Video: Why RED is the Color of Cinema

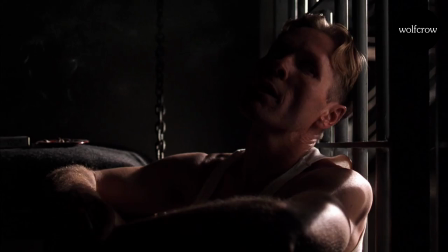(0:00)
The three primary colors are red, green, and blue. Our eyes are designed this way, except at night, when the rods in our eyes are active, and they don't see red.
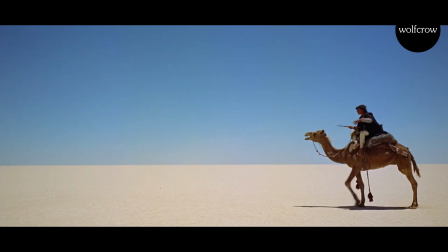(0:07)
It could be the reason why we feel night is blue or green or anything in between. We accept it in cinema because it's intuitively a part of us.
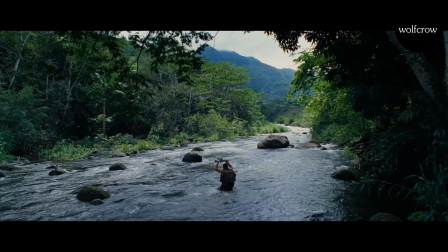(0:14)
During the day, the sky is blue. That blue, reflected onto seas, lakes, and rivers, makes a lot of blue all around us.
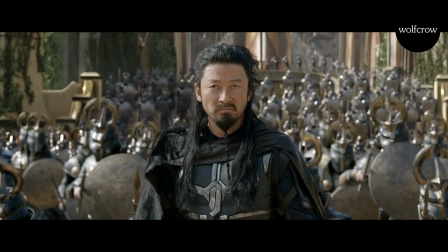(0:21)
Our planet is called the blue planet, so it's not hard to understand why our eyes would have adapted to understand blue.
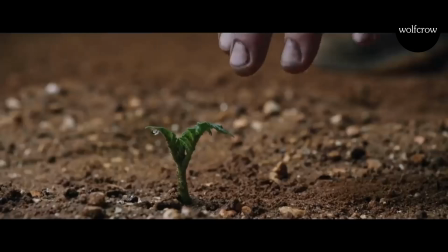(0:27)
Green is everywhere too, on trees and plants. It's directly tied to life and crucial for our survival.
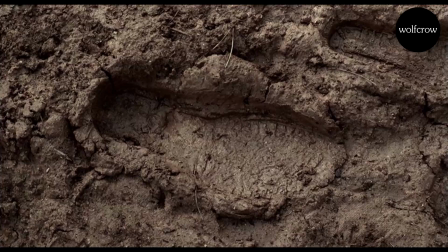(0:32)
It's no surprise our eyes have evolved to understand green. We understand brown, the color of earth, mud, sand, our own skin.
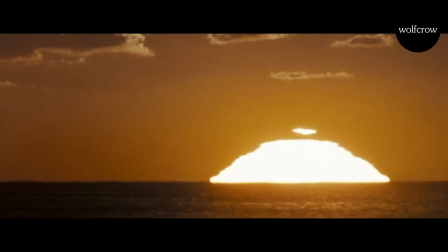(0:40)
We understand the yellow-orange of fire or of the sun at dawn and dusk. We also understand red.
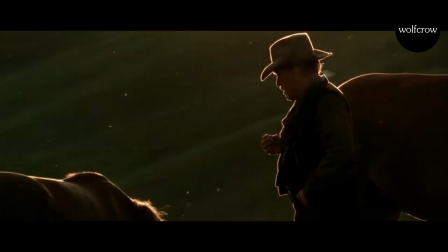(0:46)
The red is hard to come by in nature. Sure, there are plants, flowers, and animals with red in them, but those are not prevalent everywhere and are crucial to our survival.
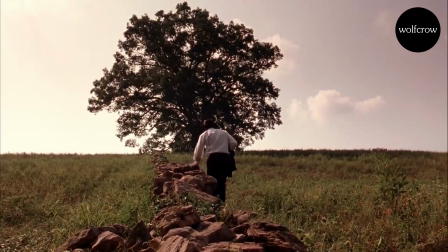(0:55)
The sky turns red sometimes, but only sometimes, and not everywhere geographically.
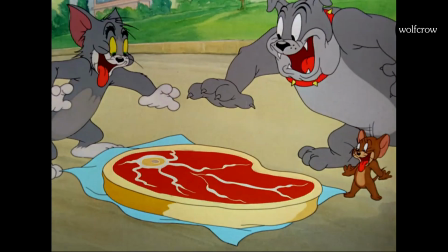(1:00)
Red is important to us, because red is the color of blood. Red is also the color of the muscle tissue within us, again, because of the color of blood.
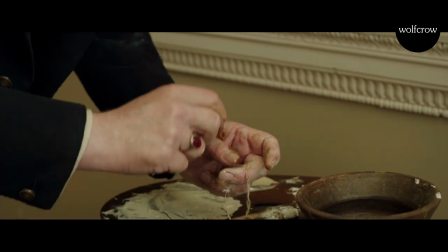(1:07)
Red is personal. Early cave painters used ochre to paint caves. For special occasions, they preferred red ochre, which is rarer.
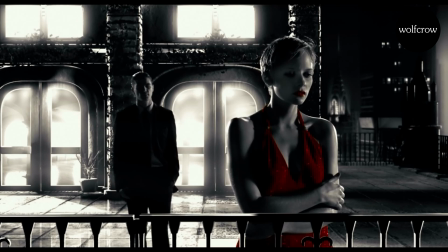(1:15)
Why do we have this fascination for red? Studies have shown red is probably the color that has the strongest emotional reaction in most humans.
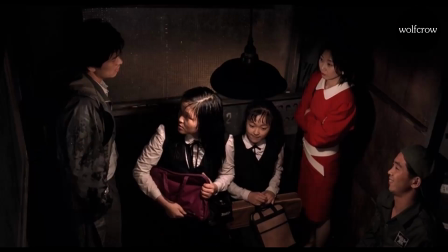(1:23)
What kind of emotion? Red has been associated with many things. Red signifies danger.
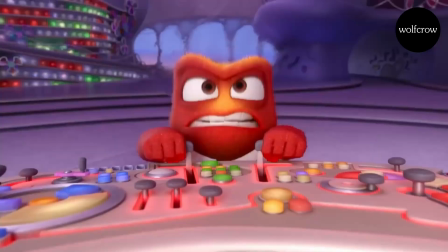(1:28)
Traffic signs are in red. Danger signs are in red. Red signifies anger. We even have a phrase for it.
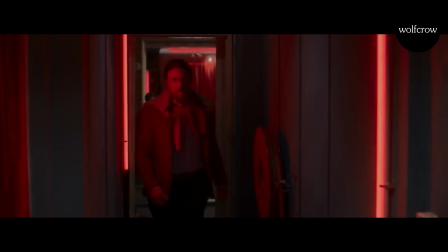(1:34)
Seeing red. Red signifies sex. You might have heard of red light districts. They're quite common around the world.
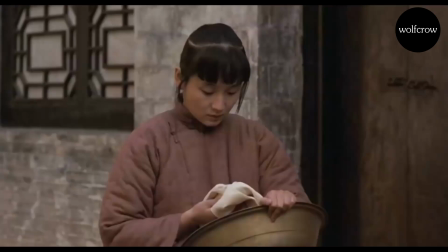(1:40)
What's more common are menstrual cycles, childbirth, and the signs of losing virginity. It's life written in blood.
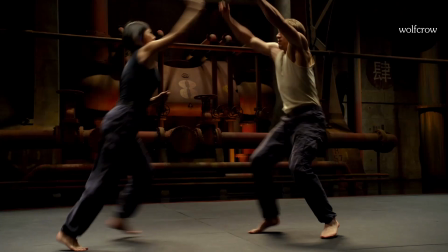(1:46)
Red also signifies wealth and good fortune in many parts of the world. The significance of a color is never etched in stone.
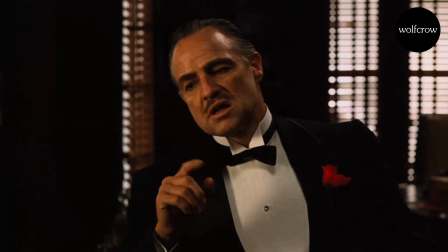(1:52)
You can make any color signify anything. However, most of us can agree that if there's red in the frame, your eye is drawn to it.
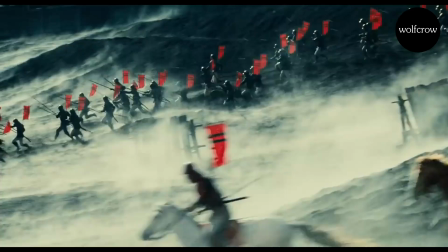(1:59)
Maybe this is one of the reasons why a large majority of countries have red in their flags. Red just has that power.
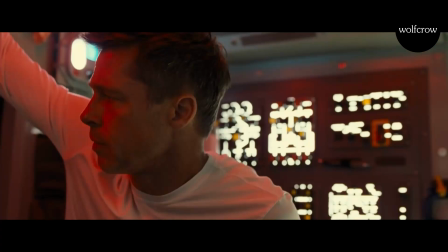(2:05)
Many filmmakers use red selectively to drive impact.
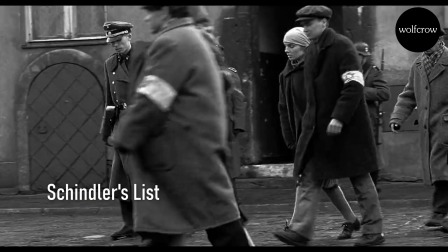(2:09)
It could be something plain and in your face, like the girl in the red dress in The Matrix, or the girl in the red dress in Schindler's List.
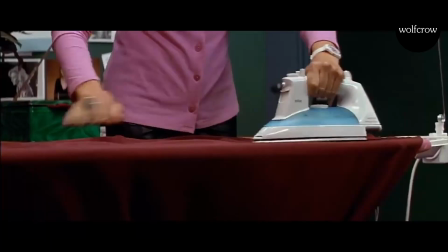(2:16)
The first could signify lust, the second could signify death and innocence. Red can also be used boldly, as in Pedro Almodovar's All About My Mother.
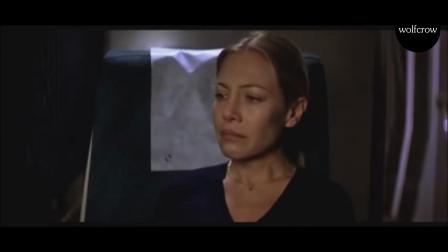(2:25)
The color red accompanies tragedy after tragedy, and I got the distinct feeling that red signified weeping or mourning.
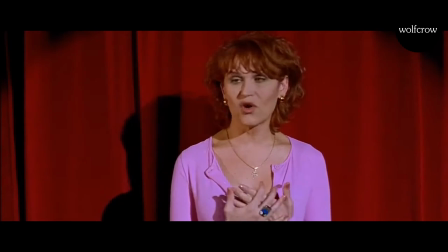(2:32)
It pervades every scene to underlie that particular emotion. Red is also used for love.
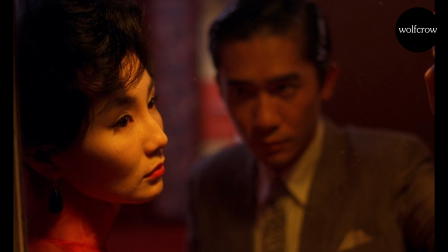(2:37)
Who can forget the rose petal scene from American Beauty? Or Juan Caruay's use of red throughout in the mood for love, same color, different emotions.
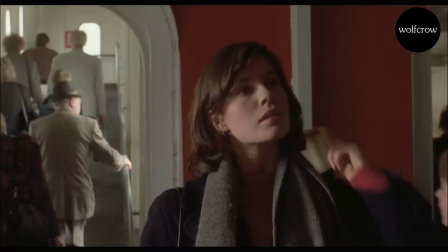(2:45)
Sometimes red is picked for reasons best understood by the filmmaker. A good example is Three Colors Red.
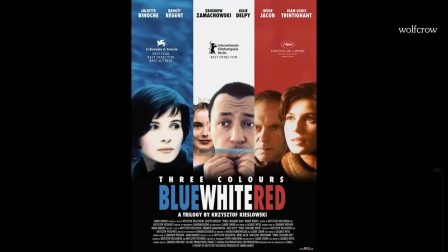(2:50)
This film is part of a trilogy of films, the other two being Three Colors Blue and White. The colors are taken from the French flag.
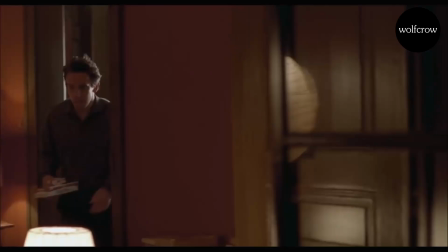(2:57)
Countless words have been written about the significance of the color red in Three Colors Red, but director Kieslowski throws cold water on it.
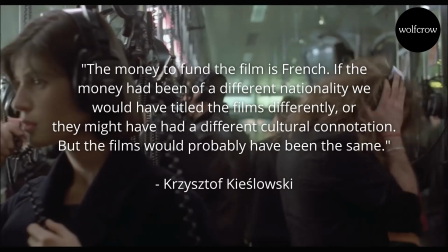(3:04)
The money to fund the films is French.
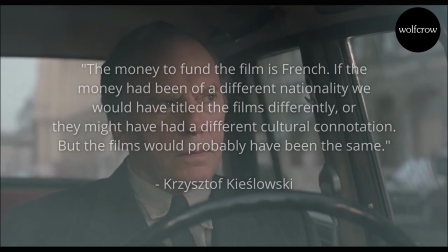(3:06)
If the money had been of a different nationality, we would have title the films differently, or they might have had a different cultural connotation, but the films would probably have been the same.
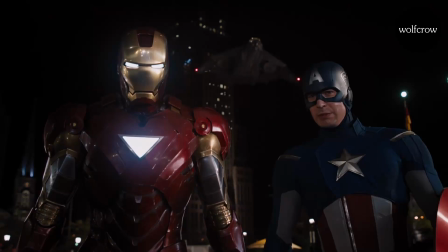(3:15)
This is what he said. You can see similar color choices being made by the Marvel Universe. Most heroes have costumes made of colors that are taken from the American flag.
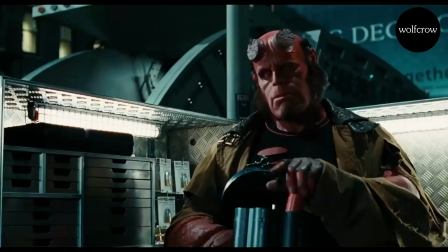(3:23)
A different flag would have meant a different costume. That's as much symbolism as they're willing to dive into.
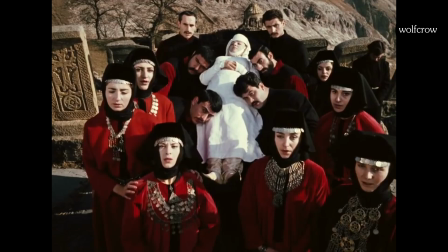(3:29)
Sometimes red is picked in all seriousness. In the color of pomegranates, red is used explicitly for dramatic impact.
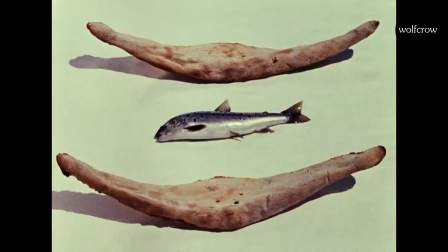(3:35)
It has ties to the colors of old Armenia. However, the title was not the first choice of filmmaker Sergei Parajanov.
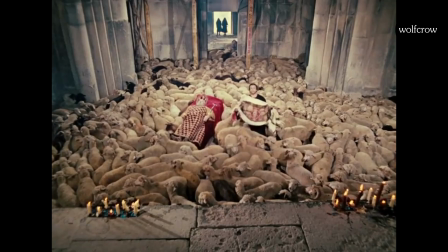(3:42)
The subject of the film is The Life of Poet Syed Nova, yet today the film is tied inextricably to the color red.
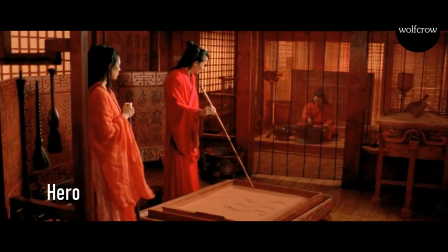(3:49)
It has become the subject of the film itself, though that was not the original intention. Red can be used for awe, as in the case of Hero.
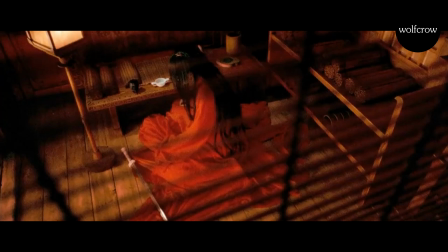(3:56)
It looks spectacular and goes with the film's theme of delineating characters and their situations.
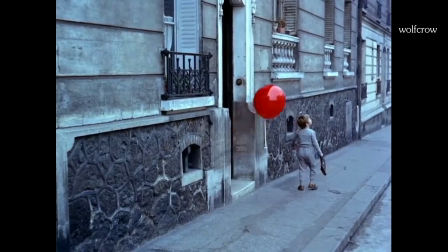(4:01)
And lastly, red can also be used as an idea, a message. Let's look at how red is used in raising the red lantern.